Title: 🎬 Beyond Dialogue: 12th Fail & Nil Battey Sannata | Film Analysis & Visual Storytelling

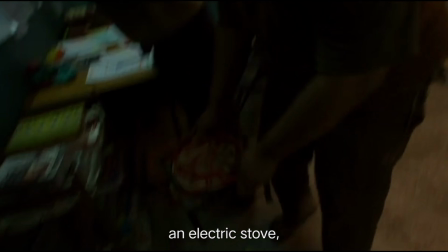The study montage uses parallel editing and montage to
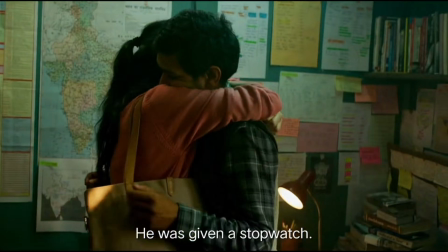compress Manoj's long preparation into a short sequence by moving between studying,
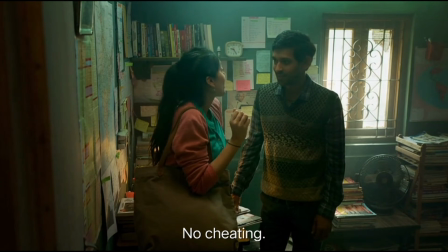conversations, and stopwatch and daily routines.
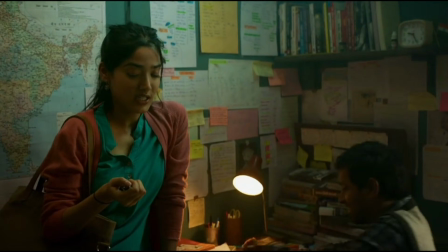The film conveys that every aspect of his life is directed towards a single goal.
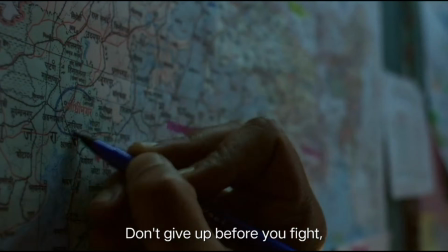The measured rhythm of the chords, restrained background, score reinforce discipline and determination.
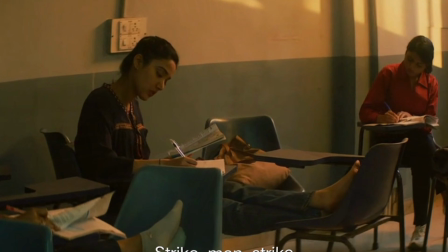Here, editing itself becomes the narrative. Tone and texture in Nil Battey Sannata.
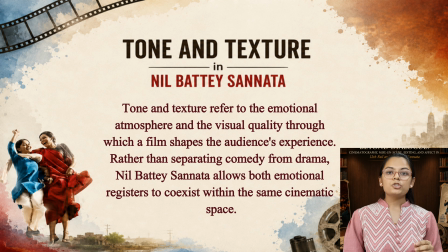Tone refers to the film's emotional atmosphere, while texture describes the visual and sensory quality.
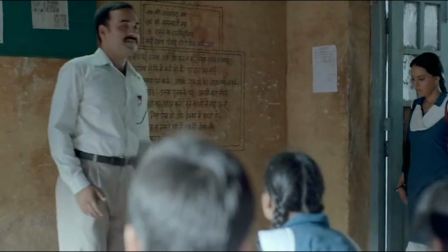When Chanda joins her daughter's classroom as a student, the wide framing initially creates humor through visual incongruity.
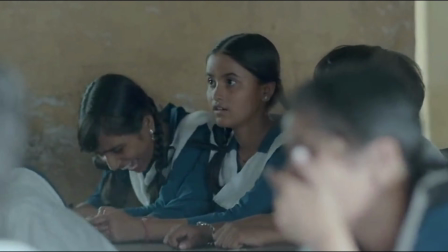However, carefully placed reaction shots and close-ups gradually shift our response from amusement to empathy.
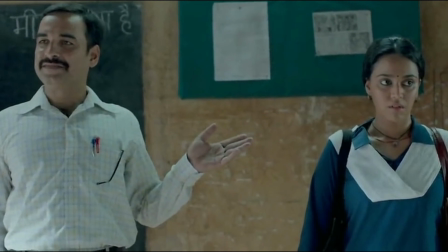The classroom ambience, natural lighting, realistic production design remain unchanged, yet the emotional register transform.
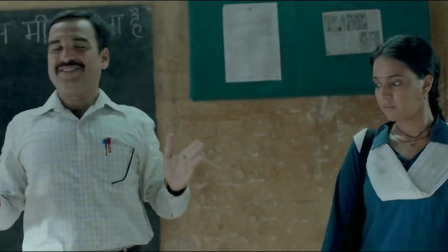The film therefore demonstrates that comedy and pathos can coexist within the same cinematic movement.
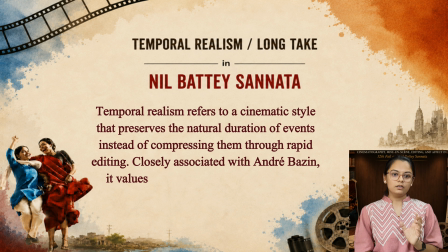Temporal realism and the long take in Nil Battey Sannata.
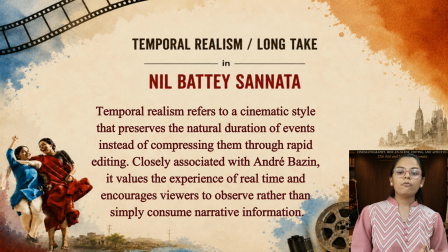Temporal realism preserves the natural duration of events rather than compressing them through montage. This approach is closely associated with Andre Bazin, who believed that cinema should respect the continuity of real time and space.
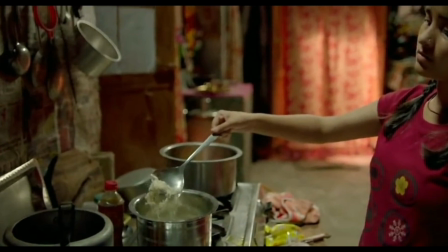In the Nil Battey Sannata domestic labor sequence,
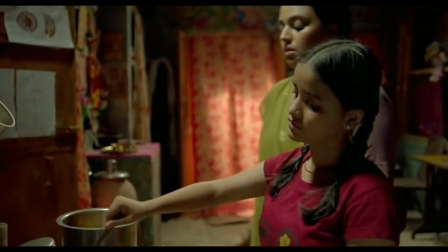Chanda and Apu perform everyday household work through extended, minimally edited shots.
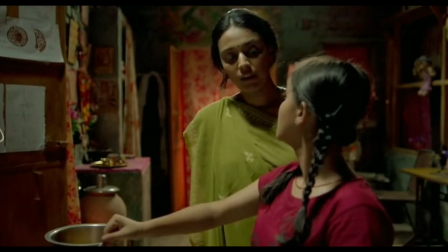The observational camera, natural lighting, and digestive sound of utensils and
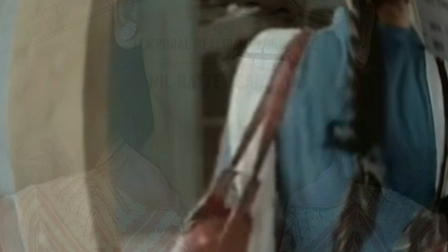conversation encourage viewers to experience the rhythm of everyday life. Instead of reducing domestic labor to narrative shorthand,
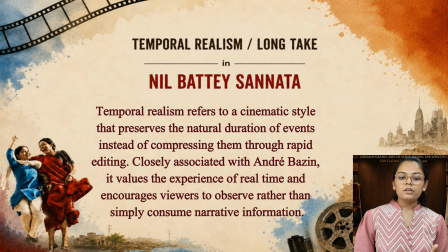the film grants it cinematic importance through duration itself.
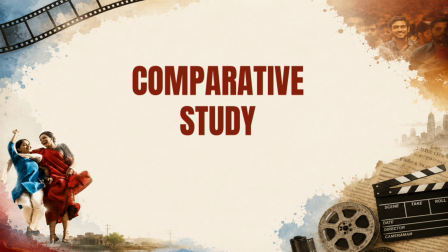Now compare both films when viewed side by side. 12th Fail and Nil Battey Sannata present two distinct cinematic approaches to education as a
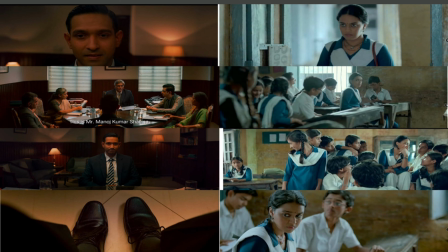path to social mobility. 12th Fail creates emotional intensity through rhythmic editing, using close-ups, reaction shots, and parallel editing to compress time and heighten tension,
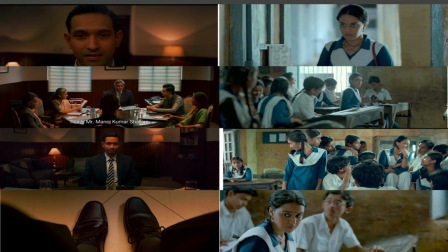allowing viewers to experience Manoj's anxiety through affect theory. In contrast, Nil Battey Sannata embraces realism through long text, patiently observing Chanda's everyday life and reflecting Andre
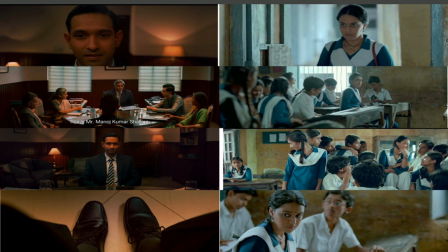Basin's idea that continuous time preserves reality, while 12th Fail immerses the audience through compression and emotional intensity. Nil Battey Sannata creates immersion through duration and patience.
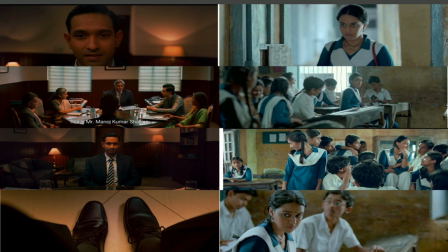Despite the different cinematic strategies, both the films represent that cinematic form itself becomes the argument, expressing perseverance, dignity, hope, and transformative power of education. Before we reach to conclusion, I want to apply the futuristic scope of affect theory in the movie 12th Fail.
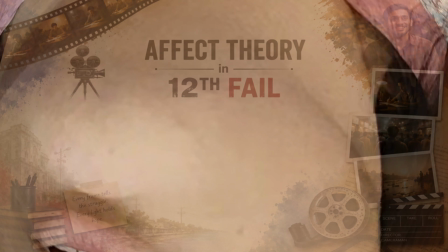So let's know about it. Affect theory in 12th Fail.
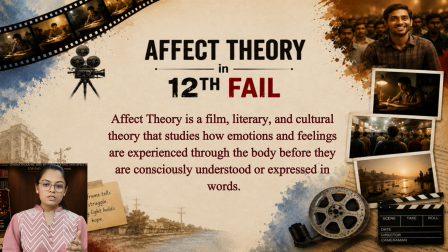Before Manoj answered the interview questions, what do we actually experience? Affect theory is a field, literary and cultural theory that studies how emotions and feelings are experienced
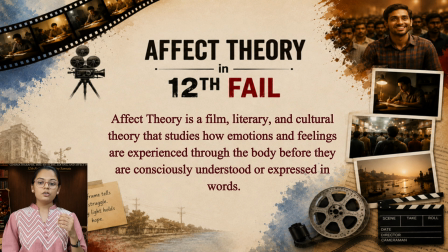through the body before they are consciously understood or expressed in words.
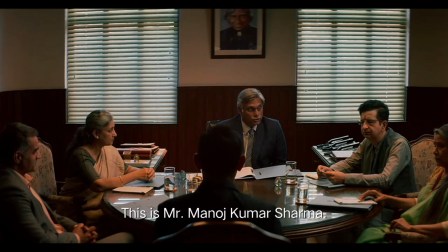In 12th Fail, the interview scene illustrates affect theory through sustained close-ups, restrained camera movement, measured pacing, and Manoj's embodied performance.